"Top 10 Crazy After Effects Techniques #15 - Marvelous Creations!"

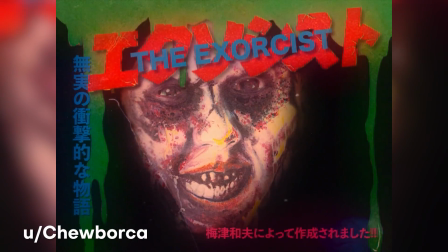This motion graphics piece is inspired by The Exorcist,
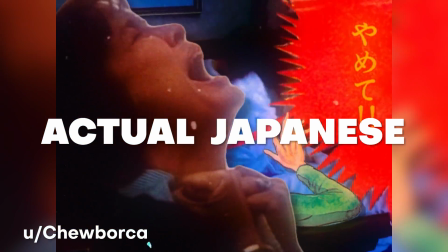and it's pretty cool that he actually has real Japanese text in there and not just for like some aesthetic quality, but it actually makes sense.
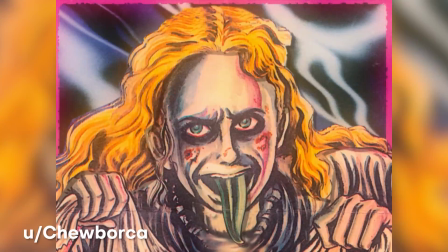This whole piece has this really old school looking vibe, and that's thanks to him using film grain,
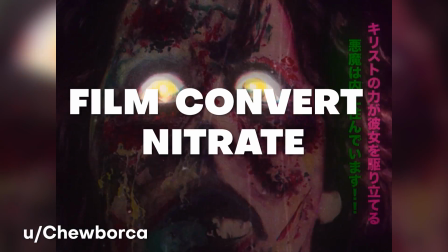which he actually used a plugin called Film Convert Nitrate to add in that grain and then color grade the footage.
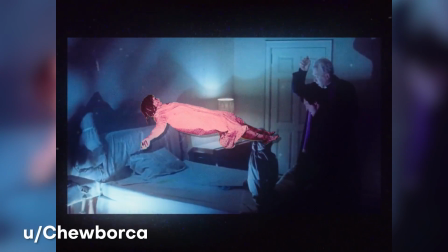This piece came out pretty interesting, and I hope to see more of your work. Another pro tip, if you guys are just starting out in After Effects and learning how to make your own intros or motion graphics here and there, it's super helpful to actually just download a template from Storyblocks,
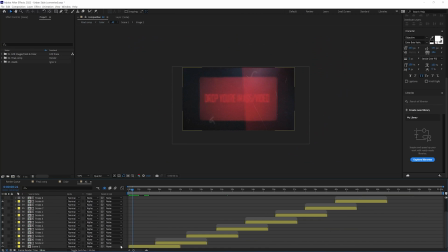open it up, and then get to see what happens behind the hood in terms of their keyframes and different little techniques that an animator is using.
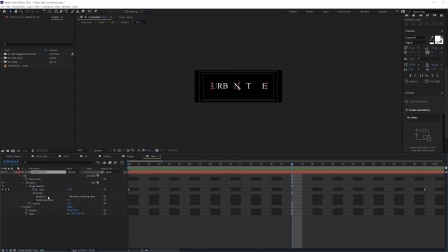That way you can kind of just go into that project, reverse engineer it, and then immediately walk away from that with a whole lot more knowledge under your belt.
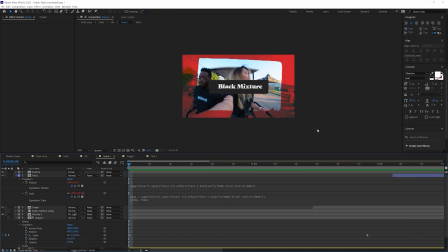It's actually one of the fastest ways that I've used to learn, and that's a really awesome way to level up your skills in a fast amount of time. If you have never heard of Storyblocks before, or maybe you've come across them but haven't really signed up before, I gotta say, from my own personal experience, I find them to be super dope.
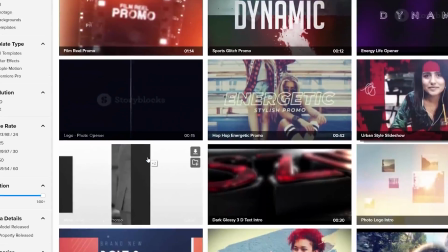Storyblocks makes it possible for creatives to keep pumping out awesome looking work by being able to use high quality assets in their projects,
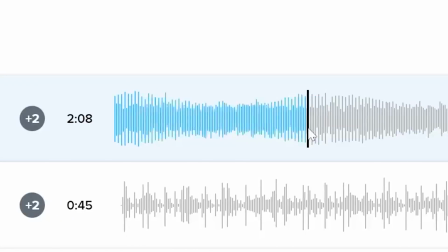ranging from videos, images, audio, music, sound effects, templates, and a whole lot more,
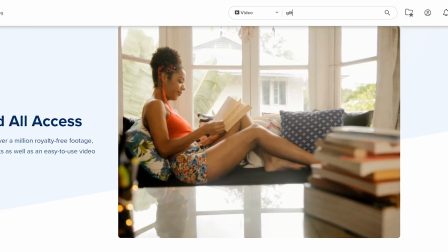by just typing in whatever we want and then having that luxury of kicking back and browsing
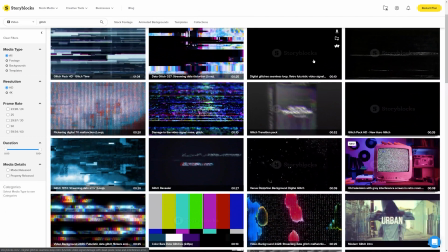some awesome stuff from their library of over 1 million royalty free assets.
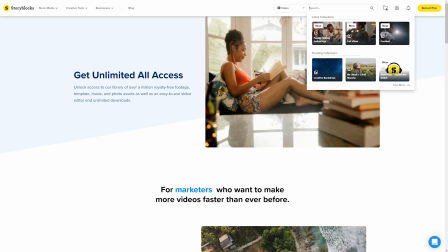I don't know about you, but I like working smarter, not harder, whenever possible. So check out their flexible subscription plans at the link in the description box.
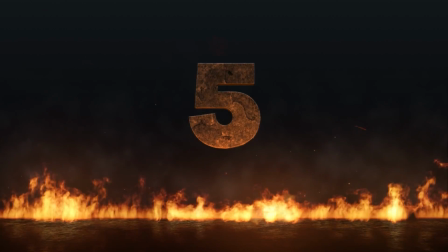All right, things are heating up. We're about halfway through the list at number 5. Here we have this really cool motion graphics piece from I Am Andre 1.
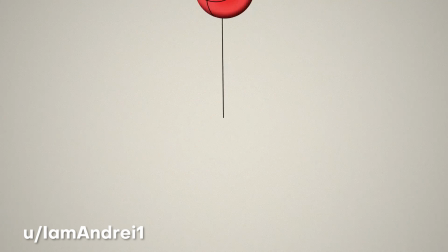He brings us this piece which dives into negativity by promoting positive messages through his use of typography and animations.
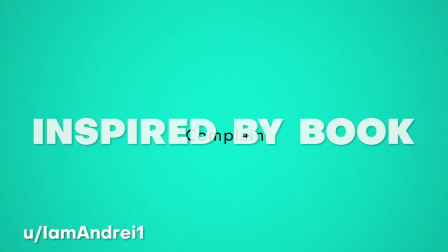This was actually inspired by the book Think Like a Monk, which talks about practicing the 3 C's of don't complain, don't compare, and don't criticize.
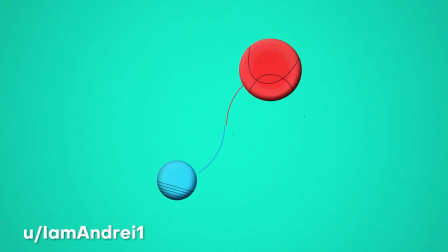Not only that, but he combines his inspiration from the reading material with the Design in California ad.
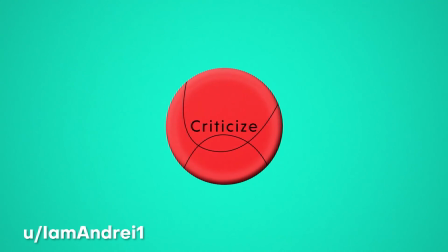I love how fluid this animation came out and how beautiful all of this was put together. Great work, great art, and great messages.
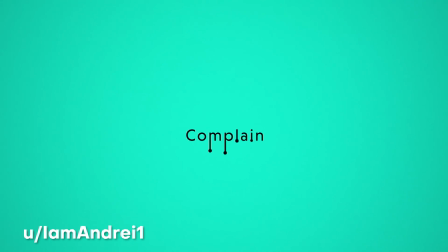Anyways, love your work a lot and I hope to see more. Next we have at number 4.
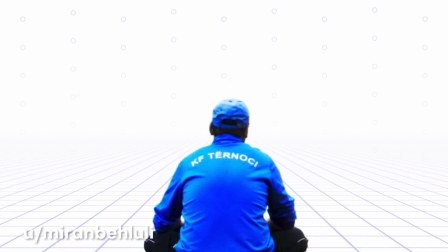Next up we have from miranbehluli, who creates this awesome soccer sports intro right inside of After Effects.
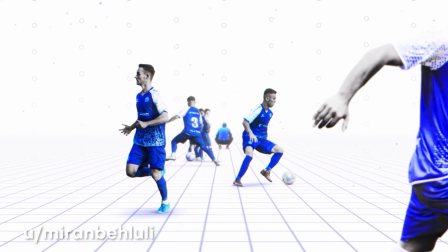I love this piece a lot because at first glance it looks like he's maybe just using still frames and then plugging them into 3D space.
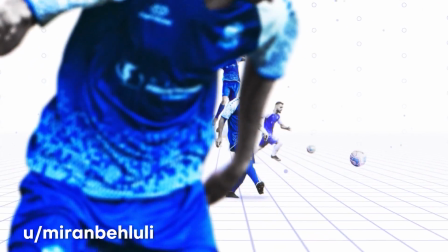But then if you actually notice, there's this subtle motion in it that's just really bringing these pieces to life.
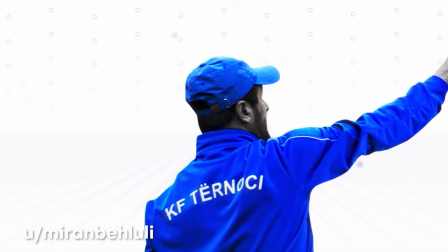And I really love how you're using that Z-axis depth to really go through all of these images and draw us into the scene.
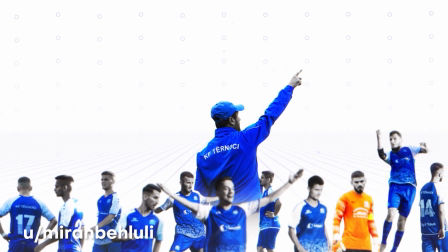What's even better about this piece is that you included this really awesome breakdown that shows your process and what tools you use.
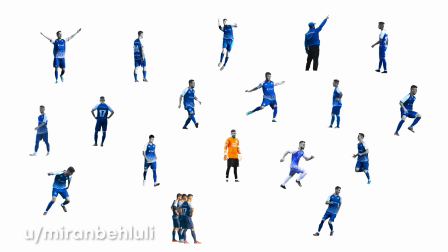So to get that subtle motion on all these still frames, he actually used the puppet pin tool.
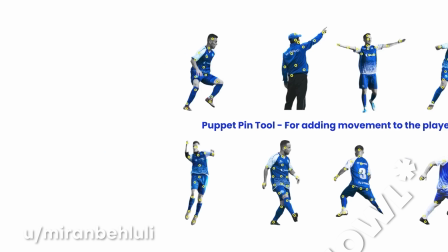And overall, I love the thought and details that you put into this piece. Anyways, love your work a lot, Miran, and I hope to see more.
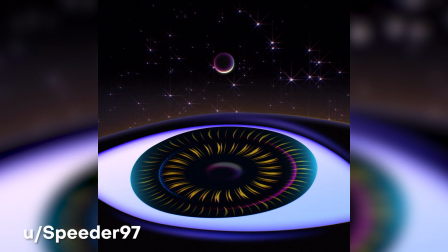Okay, this is where it gets serious. We're down to the final 3. Okay, Speeder97 brings us this animation which is inspired by self-awareness.
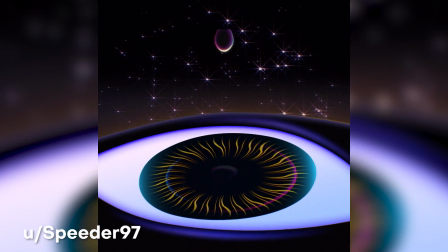This is not only trippy and psychedelic, but it also includes some really awesome techniques of using tracking and reflections along with motion blur.
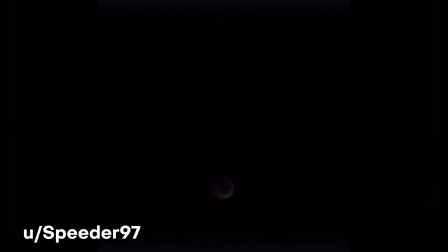If you guys are curious how that star motion was created in the background, it's actually done with TRAPCODE Form and Echo,
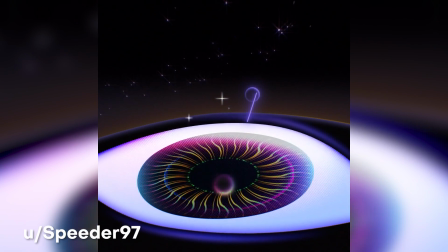which are paid plugins, but everything else, it looks like he actually animated that right inside of After Effects.
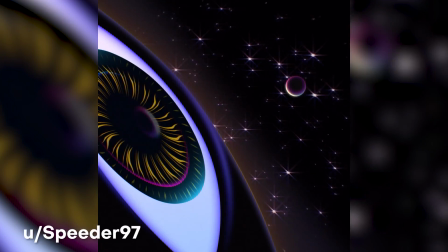I love how this piece came out and I hope to see more. Next, we have at number 2.
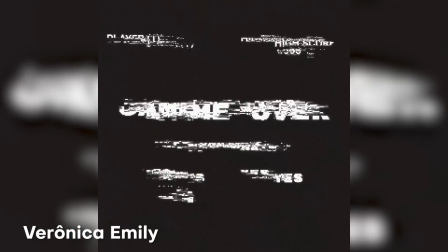Okay, here we have from Verônica Emily, these really awesome Amiri animations.
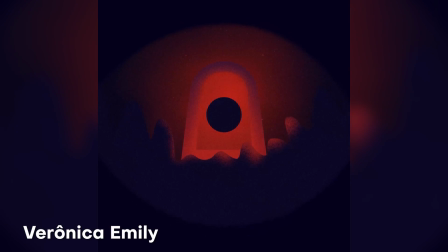I really love the atmospheres and creative styles, as well as the way that you're fusing Illustrator and After Effects together in a perfect way.
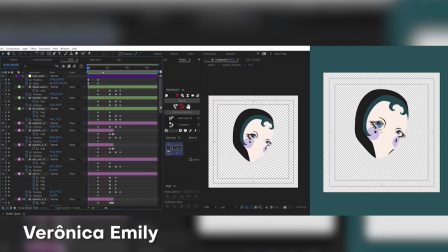But not only that, but you include a breakdown of your process, which is always super helpful for showing other creatives how something amazing is actually getting made behind the scenes. So I love your use of style frames to really block this out and to really plan how awesome that this piece is gonna come out.
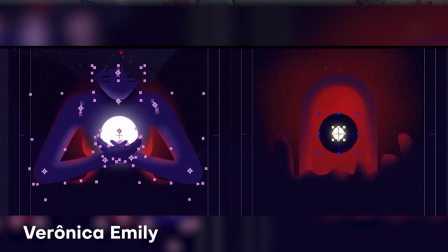Love your work a lot, Verônica, and I hope to see more. And last but not least, at number 1.
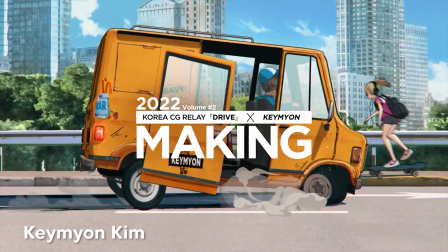Okay, this one from Kimion is freaking insane.